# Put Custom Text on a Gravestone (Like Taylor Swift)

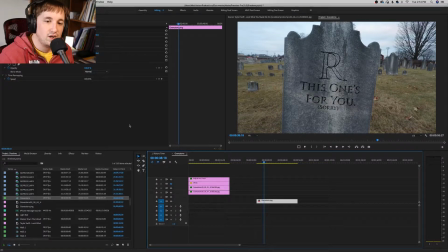It's not going to move anywhere. It's not going to have any effects on it. So what we're going to do is we're going to add Lumetri color to this shot.
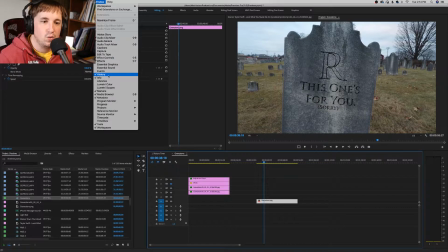And we're going to go over here to window and hit Lumetri color.
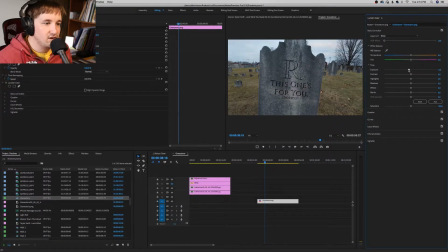Now, what we're going to do this shot is we're going to bring down the exposure a little bit because we don't want it to be light. This is part of our day for night scene and making this look like it was actually shot at night. We're going to bring down our exposure a little bit, bring up our contrast a little bit, bring down the highlights a little bit,
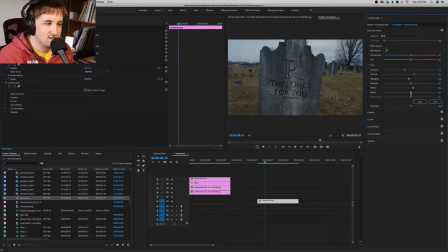and you want to bring up the whites a little bit in any day for night scene so that the whites are more apparent and so it doesn't look as bad in your shot. Then we're going to go down here to curves, and we're going to bring down the red, and we're going to bring down the green.
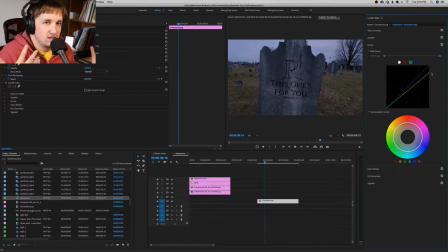So this shot looks a little more blue, which is how most night shots are, how most night shots look on film.
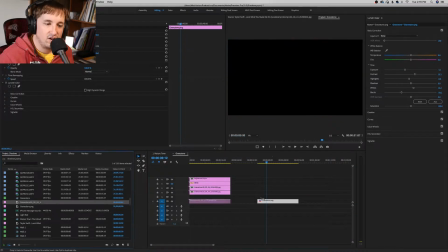So the next effect we're going to add on this is the same picture again.
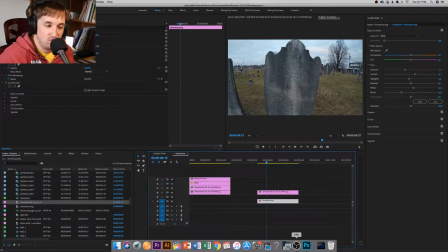This is the original picture that we had before we brought it into Photoshop and added all the other effects to it. So we're going to add some GoPro effect to it, which is down here, GoPro, because it was shot on a GoPro and it was shot at 4K really wide.
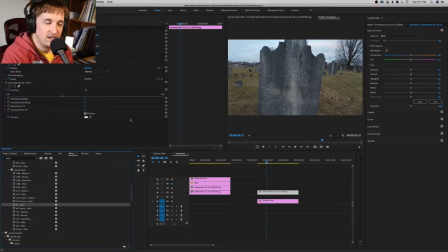We're going to add 4K wide effect so it takes that lens distortion out of there and that fisheye effect out of there. Now we're going to basically mask out this grave. And this doesn't have to be very, very specific. It doesn't have to be exact.
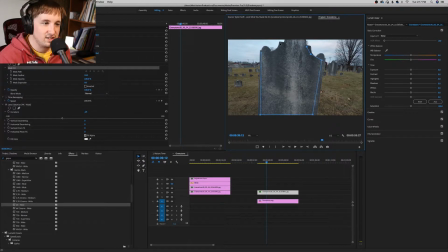Don't worry about that. It just has to be over the text. As long as all of your text is inside of this little box that you're making, you are absolutely fine, okay? Now, we're going to go over here to Elementary Color and copy and paste that effect.
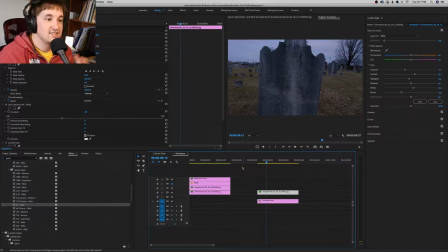That way it has the same color distortion. Next, what we're going to do is we're going to go over here to our opacity on this layer and go down to exclusion. Now, exclusion is going to bring out the color in this layer more than the bottom layer.
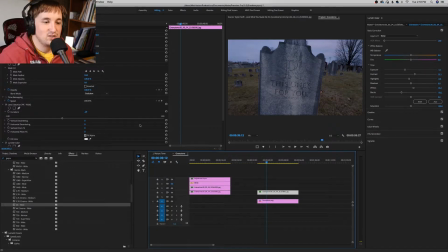And why we're doing that is because we're going to later take the opacity down here. And this is just basically overlaying all of your text so it makes it look a tad bit more believable in there.
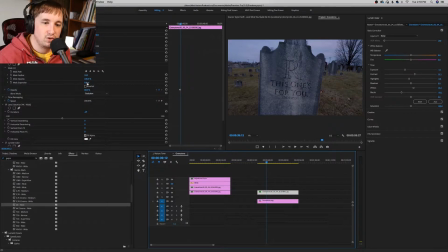And we're going to bring that down to about 40% opacity. And that way it looks a lot better. This text suddenly now has more texture on it. And we're going to feather the edges a little bit. That way it looks a lot better than that.
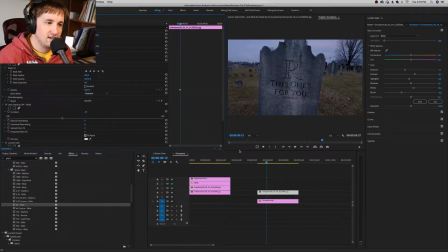And this doesn't add much, granted, but it does add that tiny bit more of believability to it and a tiny bit more realism to it. Next up, we're going to kind of do the same thing, but this time we're adding all of the stuff around this.
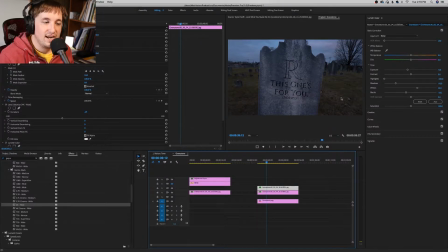So we're bringing out the color in all of the grass areas around here. So we're going to add that same shot once more and bring it in.
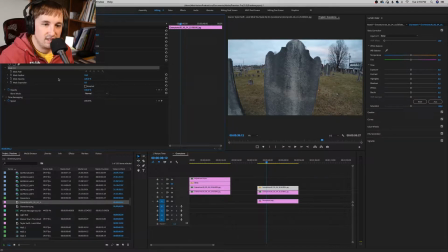And we're going to mask out everything besides that shot once we add some 4K lens distortion. Always forget that step because I'm working with a GoPro. Now we're going to mask out all of that goodness.
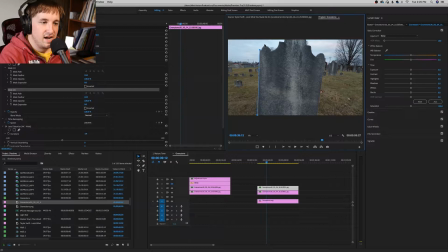And now I'm masking out for the actual sky. And then we're going to color all of this so that the ground looks more believable. Because as you can tell, the ground looks very yellowish. And it was shot basically in January here.
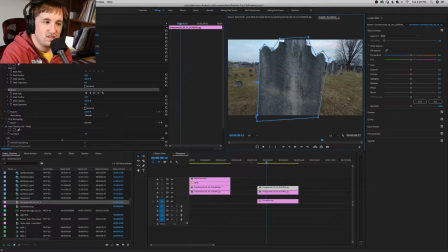So it does look very ugh. And I don't like that kind of look. So we're going to go over here into Elementary Color and bring the greens out a little bit more, which means we're going to bring down the reds.